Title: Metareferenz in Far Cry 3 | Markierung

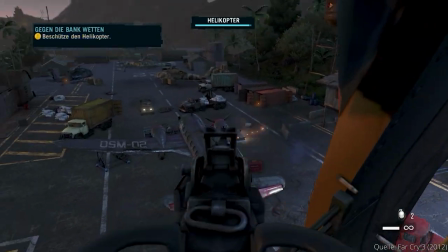oder seinen Bruder dazu auffordert die Macht zu benutzen, so heißt das nicht,
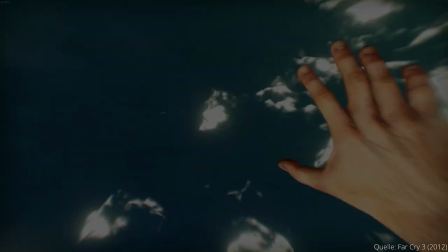dass das ganze Spiel vor der Folie von Titanic oder Star Wars rezipiert werden muss. Vielmehr dienen diese Zitate nur der Charakterisierung des Avatars.
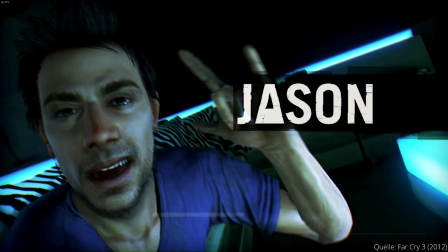Sie referieren auf das popkulturelle Wissen von Jason und machen ihn für die Spielerinnen und Spieler greifbarer, insofern sie das gleiche popkulturelle Wissen mit dem Avatar teilen.
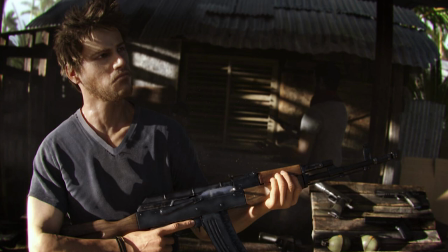Die meisten SpielerInnen können eher nachvollziehen, in bestimmten Situationen bestimmte Filmzitate zu bringen, als zum Beispiel wie es ist, den eigenen Bruder foltern zu müssen.
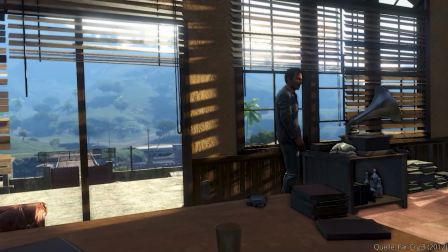Als so ein Zitat habe ich auch den Walkürenritt lange missverstanden. Zuerst wird er gespielt, als Jason sein Vorstellungsgespräch bei Hoyt hat.
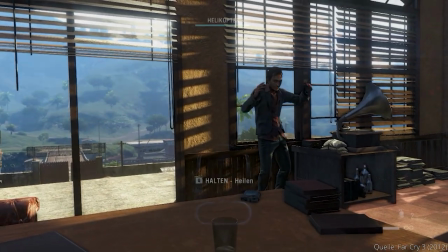Erneut hört man ihn, wenn Jason mit Riley im Helikopter entkommt.
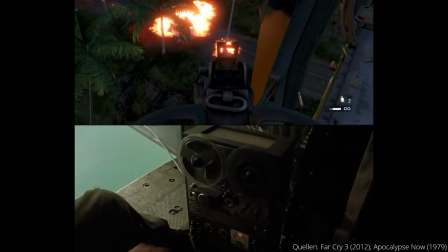Und spätestens hier ist eine Anspielung auf Apocalypse Now nicht mehr zu leugnen.
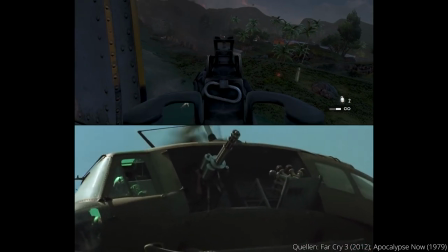Die Anspielung selbst ist markiert und damit potenziell metareferentiell, weil die Elemente Ralkyrenritt, Hubschrauber und Luftbodenangriff kombiniert werden.
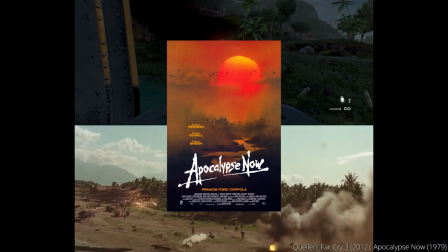Dieses Anzitieren des Referenztextes Apocalypse Now beschädigt wiederum weitere Ähnlichkeiten zum Spiel.
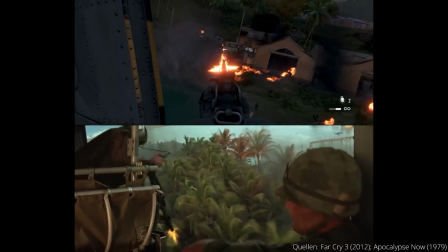Auf die wird in den nächsten Kapiteln noch näher eingegangen.
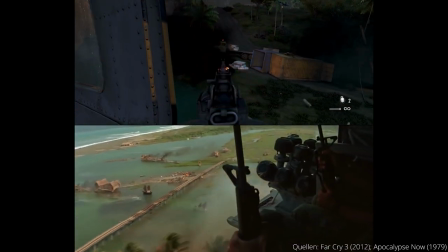Denn obwohl Apocalypse Now den südostasiatischen Raum als Schauplatz vieler Action und Kriegsfilme etablierte,
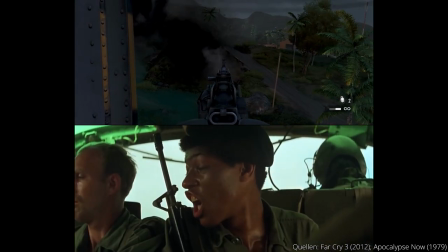orientiert sich Far Cry 3 ikonografisch noch stärker an der Rambo-Reihe.
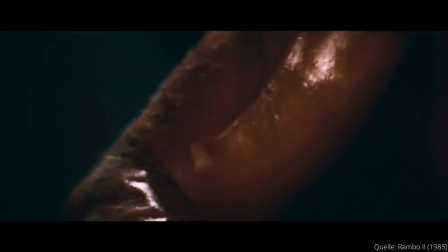Wie mit dem titelgebenden Einzelkämpfer und drastischen Gewalterstellung nicht nur eine ganze Dekade von Actionfilmen prägte,
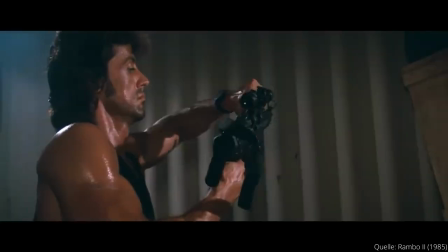sondern auch einen prototypischen Eco-Shooter-Helden geschaffen hat.
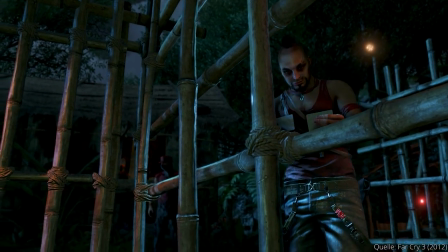Schon der erste Blick aus dem Bambuskäfig auf Vaas weckt Assoziation zu der subjektiven Kamera,
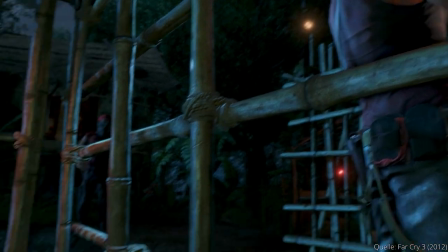also First Person im Film, die in den Rambo-Filmen regelmäßig den Blick durch die Bambusstäbe mimt.
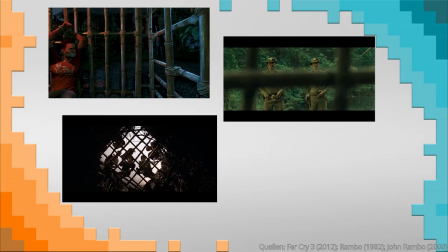Das allein könnte noch Zufall sein, auch wenn die Käfige ziemlich genau wie die in Rambo 4 aussehen.
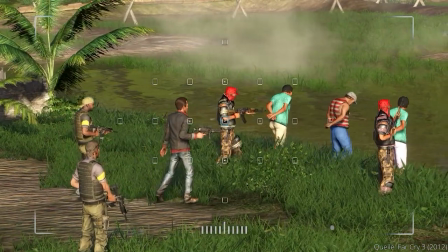Eine eindeutige Markierung ist jedoch die Einführung von Hoyt als Bösewicht,
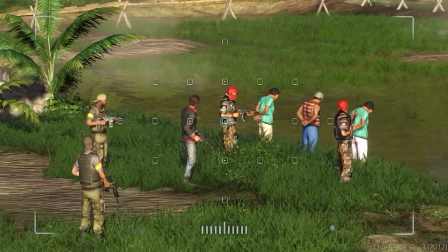die sich so stark an Rambo 4 orientiert, dass man hier von einem filmischen Zitat sprechen kann.
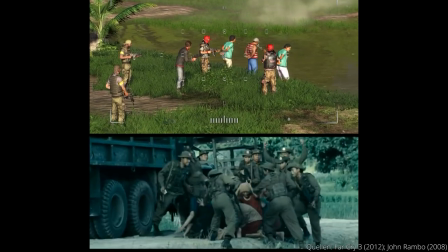Wie die ZuschauerInnen im Film ist Jason nicht in der Lage einzugreifen.
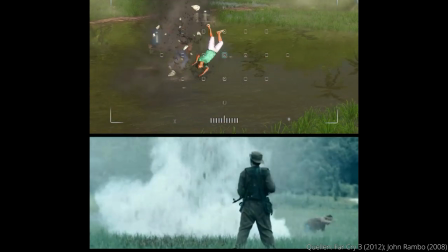Er nimmt zunächst nur die Rolle des Beobachters ein und betrachtet das Prozedere aus der Ferne.
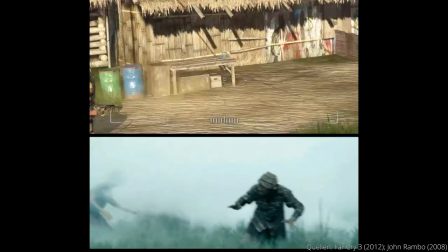Die Vermittlung des Geschehens durch die Kamera verstärkt diese Markierung. Wir sehen ein filmisches Zitat durch eine intradiegetische Kamera.
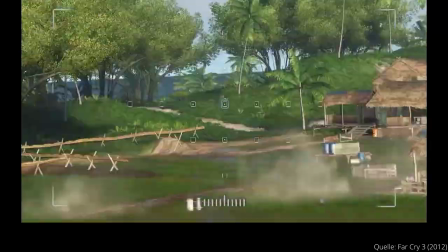Die Spielenden werden durch diese Zitate ermuntert, nach weiteren Parallelen zu den Filmen zu suchen, was ich im nächsten Kapitel auch tun werde.
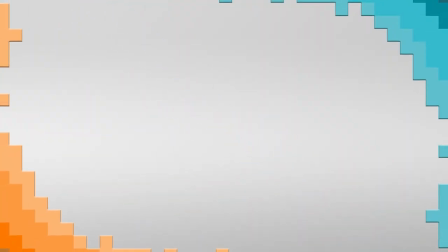Das, was ich bisher aufgezählt habe, sind intermediale Verweise,
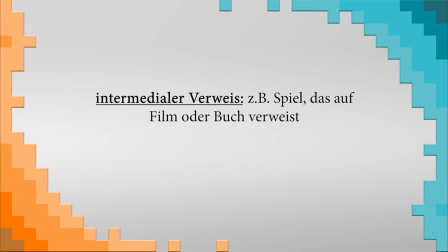auch wenn die Alice-Referenzen über Bande gespielt natürlich auch auf den ludischen Charakter von Far Cry 3 verweisen. Es finden sich aber noch explizitere Videospiel-Referenzen.
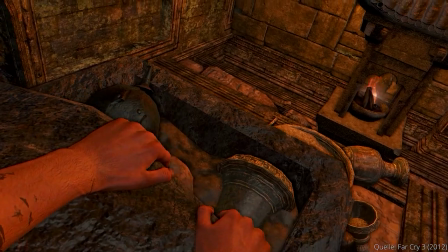So betätigt sich Jason auf der Suche nach einem historischen Dolch als Amateur-Archäologe-Grabräuber und tritt nicht nur in die Fußstapfen Indiana Jones,
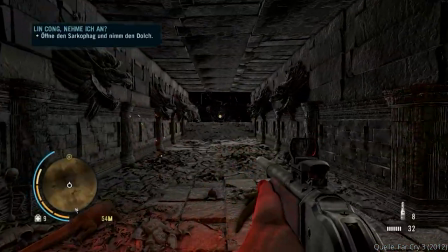sondern auch in die Lara Crofts und Nathan Drakes, die sich auf ähnlichem Gebiet betätigen. Der auffälligste werkinterne Selbstverweis stammt allerdings aus Varsmund.
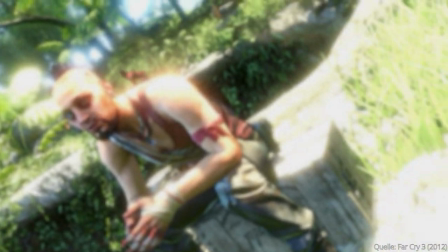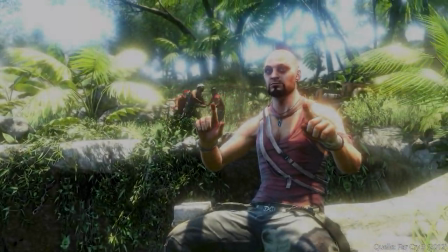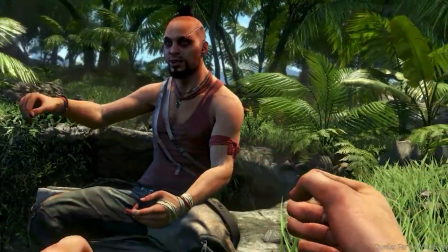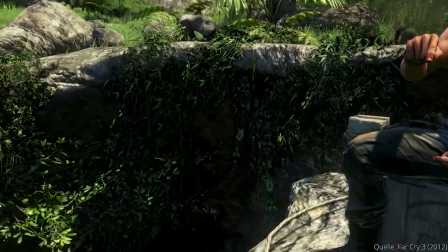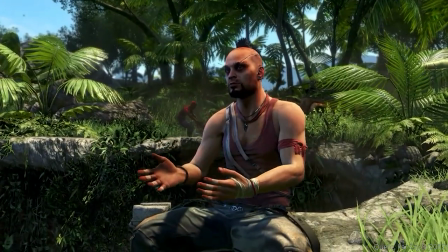Als Selbstreflexion auf Handlungsebene bezeichnet Vaas die wiederholt missglückten Versuche, Jason zu töten.
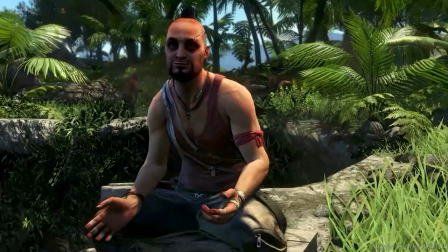Darüber hinaus bezieht sich dieser Satz aber metareferenziell auf Computerspiele.
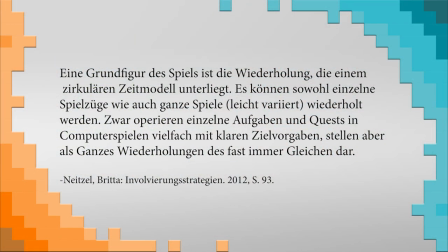Eine Grundfigur des Spiels ist die Wiederholung, die einem zirkulären Zeitmodell unterliegt. Es können sowohl einzelne Spielzüge wie auch ganze Spiele leicht variiert wiederholt werden. Zwar operieren einzelne Aufgaben und Quests in Computerspielen vielfach mit klaren Zielvorgaben, stellen aber als Ganzes Wiederholung des fast immer Gleichen dar.